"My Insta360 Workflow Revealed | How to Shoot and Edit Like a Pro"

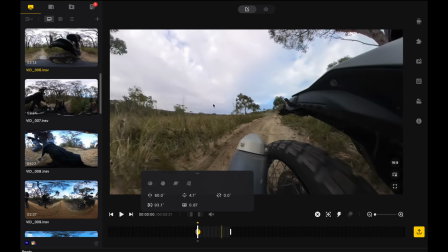786s
can no longer edit if we go back here and change the view that's going to export to the new view that you change so
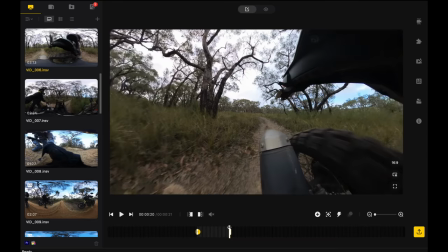794s
we have to sort of leave this section here until you export it so we're going to move the player head back here okay and then we're going to we're just going to drag this right back again and move a little bit forward so we'd leave that section uninterrupted and now we're ready to put in our new new sort of section so we're going to spin the camera around right there i like it a lot we're going to hit this button it's another keyframe boom I like to go here and click on this little guy in hit none this is a transition these are all transitions different types of transition from when you want to make the camera move around I don't want any of that I just want hard cuts I just want static shots for now anyway and so I just like to make this none so that means if you just go back here that means as we're
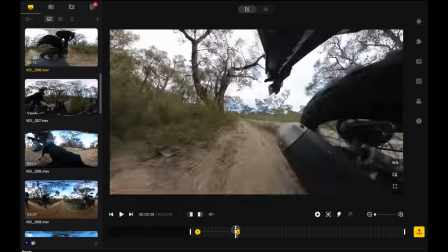840s
going it's just gonna stay on that back shot until we get to this next keyframe then doosh it's back to the it's straight to the front now if we
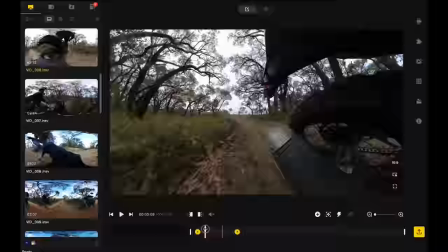847s
were to make this like one of these for example as we move the player head around it's gonna just slowly turn around there we go now it's
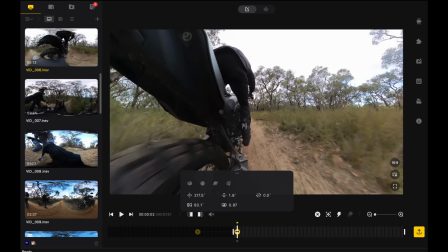856s
right where we wanted it so i like to just make it none just in case it alters the the file that's in the queue just in
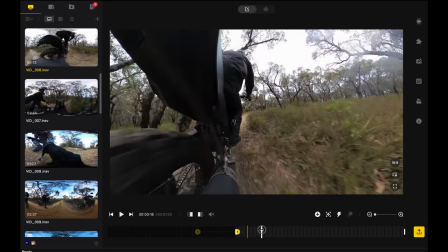864s
cases and then just do the exact same thing however long you want it for and now just remember like one second is a lot of memory when in ProRes.
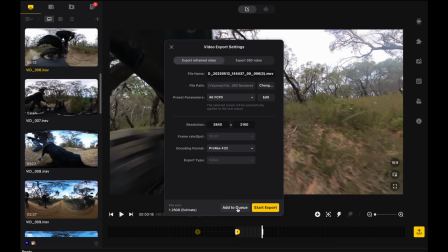874s
So we're just going to have that little section. We're going to add the Q as well. Boom, done. All right, cool. So we've got those two angles.
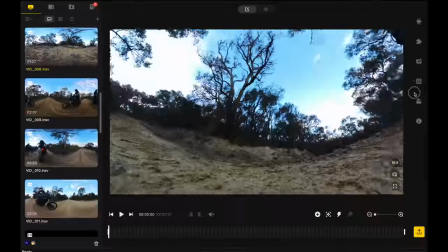880s
Here's the jump one. This is the one where Jesse launched over. How good is that?
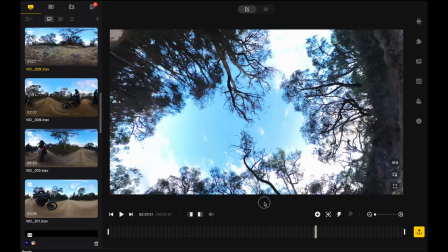885s
Junk. Beautiful about it. Yeah, you can just look anywhere.
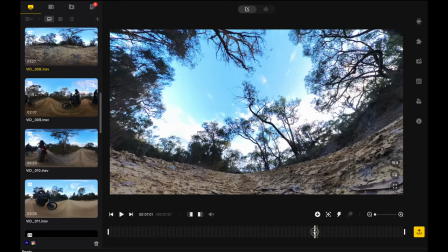890s
Okay, so this one might be a bit of a mission but it would be good example to show you so we're going to trim it actually bring it back a little bit there's a bit space but trim it and we're just going to bring this along okay so that's where he pops out now what I like to do as well is imagine the rule of thirds as far as I know there are no there's no options to turn on the grid you know the grid
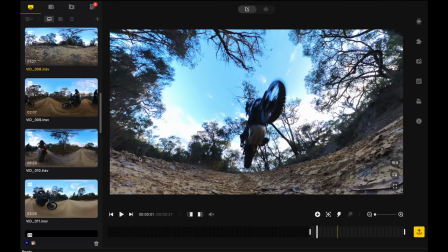915s
rule of thirds and usually with rule of thirds you can line the bottom the bottom third up with the horizon or the top third with the horizon however you want to do it and then you want your subject the point of interest really to be where those crosses are to be where the lines line up as the you know where the grid is so if you imagine like some lines here and some
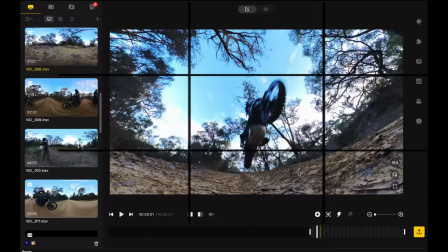935s
lines there and there so you got these four points of interest there there there and there so as best you can i like to try
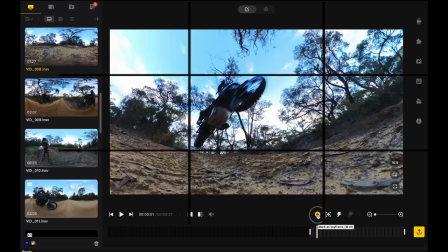944s
to line it up as good as possible so we're just gonna put in a keyframe here just to see how we're sort of gone might have hit natural
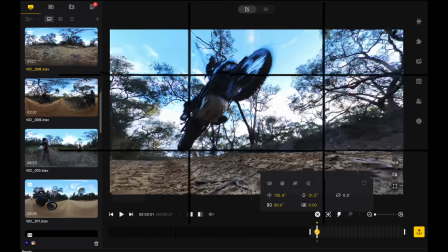952s
view this flattens everything out so you don't get any of that fish eyes sort of warpage and everything makes a little bit more sense now now if we put our
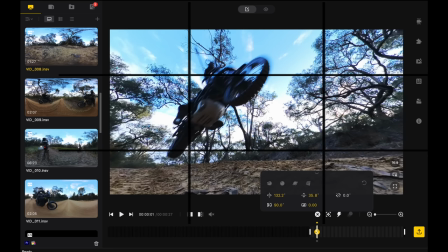959s
imaginary lines they're like that like that so you can probably bring that up a little bit and that's about where that third is
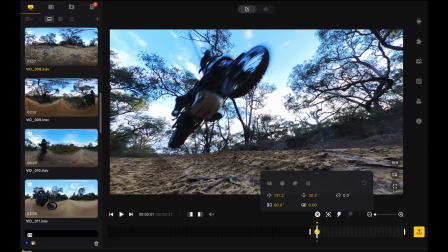965s
along here ish and it just means that it just makes a little bit more sense to your eye and it's not just like the compositions or bad
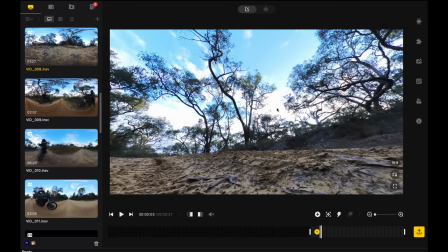972s
okay so that's one keyframe there and then as we're moving over where is he's in the air he's already landed he's already out of here okay
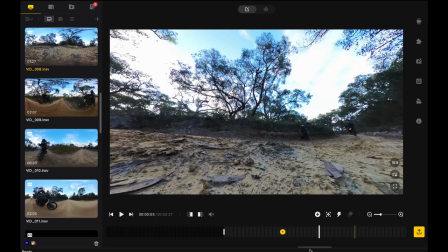980s
so we're going to zoom up on the timeline I'm just going to drag that back a little bit okay so
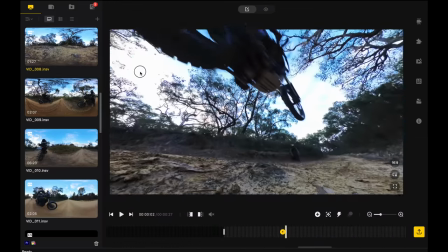991s
he's in the air so I wanted to basically go follow him around and then bang when he lands spewing I'm here what an idiot
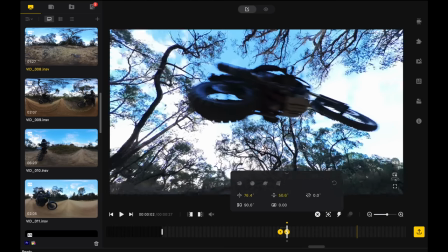998s
keyframe here boom and then I'm going to